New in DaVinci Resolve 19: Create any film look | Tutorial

In this video, I'm going to share with you one of the most exciting new features in DaVinci Resolve 19 called Film Look Creator.
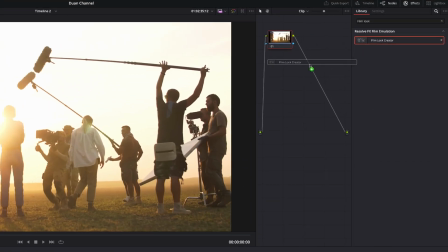0:08 Now, this is where you can create a film look in a matter of seconds. And it can look like this, maybe this, or this. And I mean, the options are endless. You can play around with it and you can create almost any film look that you want in DaVinci Resolve 19.
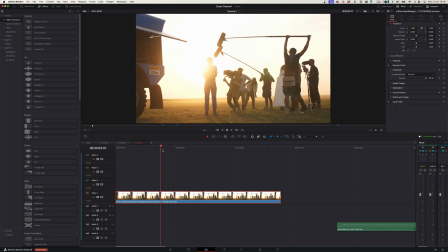0:30 Now here on my DaVinci Resolve timeline, I've got a behind the scenes shoot here, and I'm gonna use this clip for today's tutorial.
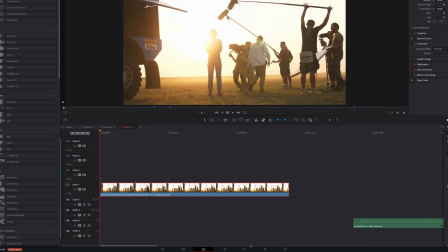0:38 Now the first thing that you need to do is go to your color page, and in the color page,
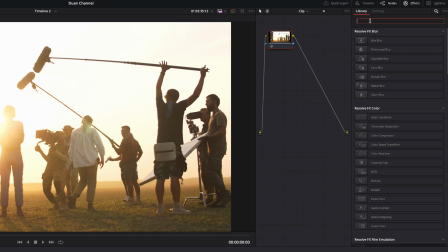0:42 you can go to your effects library and look for Film Look Creator. Now you can apply this directly to your footage, or you can just create a node by dragging this onto that line,
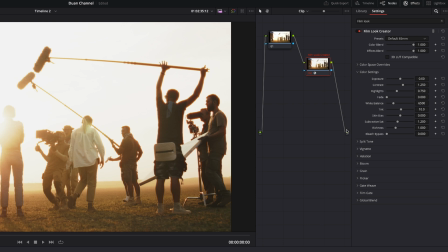0:56 and it will create this film look creator between your footage and the output, and that way you just have a little bit more control over your footage.
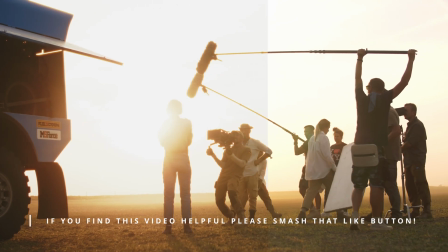1:04 And from the get-go, when you apply this filter, you got a really cool film look already.
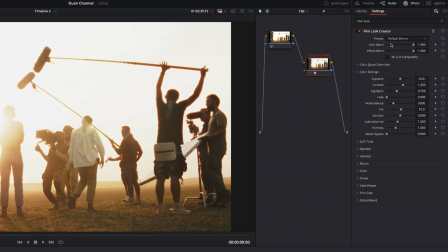1:09 Now this comes with default settings.
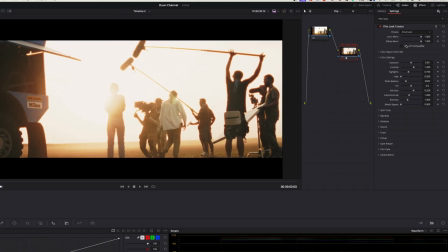1:12 Now there's a whole lot of different settings to choose from, and I personally like the cinematic one that adds the black bars to the top and the bottom.
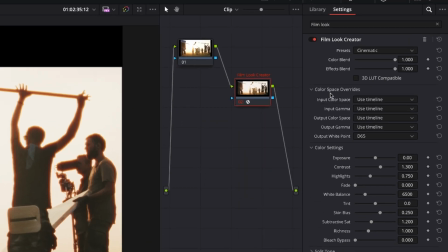1:21 Now if you filmed with a specific color space, you can select that color space from this drop down, or you can just use your timeline settings if you already created your timeline with those specific settings that you filmed with.
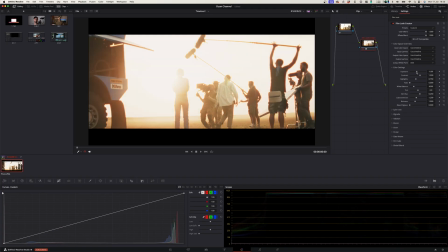1:35 And here under all the different other settings, you can now adjust the exposure, the contrast, the highlights, the fade. I mean, there's a lot of settings that you can adjust. And then there's specific settings that's specific to a film look.
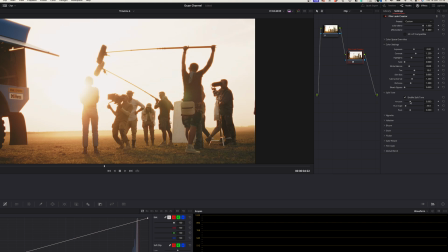1:51 Now, the first setting that I want to talk about is split toning. Now, how split toning works is that it separates the highlights and the shadows, and you can basically choose a different color for your highlights and a different color for your shadows.
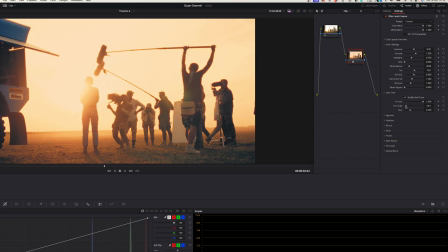2:05 Now, if you adjust the hue, you can adjust the colors, and then you've got the balance option there that allows you to select the balance between the highlight and the shadow's color.
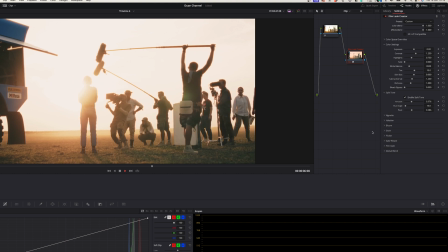2:18 Now this is a really neat feature if you want to create like a rich image that's got contrasty colors to them.
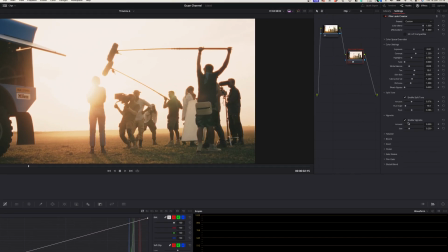2:25 Now the next setting is a vignette, and I'm sure most of you know what that already is. It's where there's like this dark shadows around your picture, and it just creates like a nice moodiness to your image. Now halation is a really cool feature, and this creates a really nice film look,
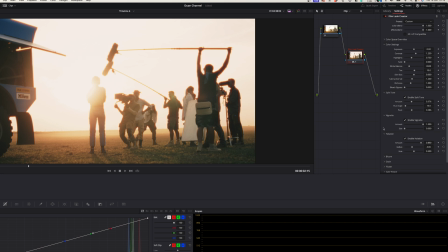2:44 because back in the day the film looked a little bit foggy, and when you increase halation, you increase the fogginess around your image. It almost looks like your image is in water. And so when you decrease that, the image becomes sharper.
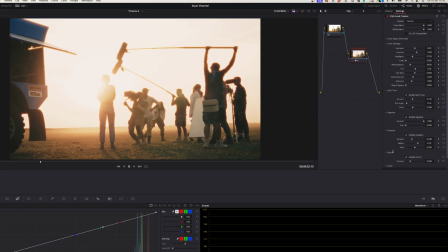2:59 When you increase that, it becomes a little bit more foggy. Now the bloom effect creates a really nice glow, especially around lights.
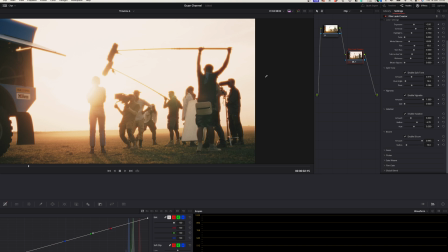3:06 When you increase the amount, it creates a nice glow without actually oversaturating the image. Now usually when you apply a grain setting to your footage,
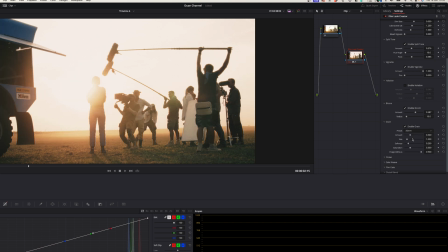3:19 it's evident that it's digital grain, but what I really like about this grain setting is that it really looks film-like. Now, back in the day, the film used to have a little bit of a flicker because it was actual film in the camera that was rolling,
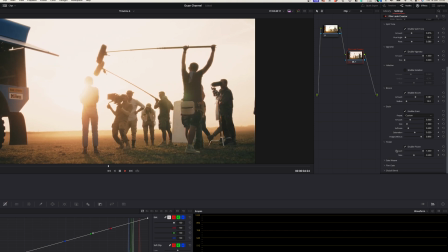3:37 and so it created a flicker.
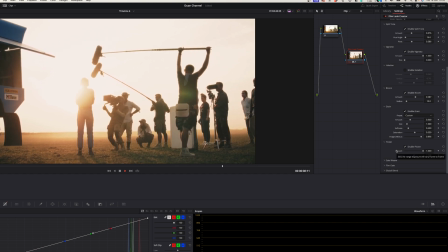3:40 And so if you want to create that flicker effect, you can either increase the amount or decrease it according to your liking. Now, gate weave is a term that refers to a mechanical swinging of the film strip that goes through the lens.
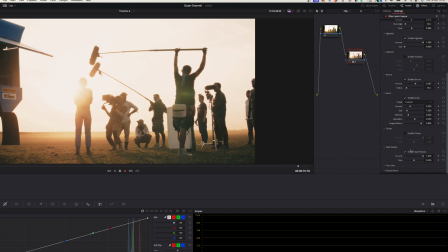3:55 And if you want to increase that effect, you can do that here, or you can decrease it.
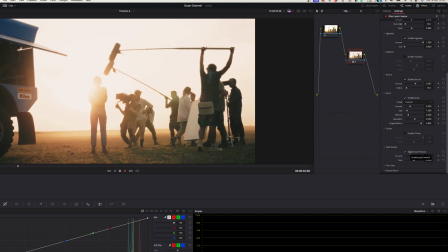4:01 But it's really subtle in any case, so I would just leave it as is.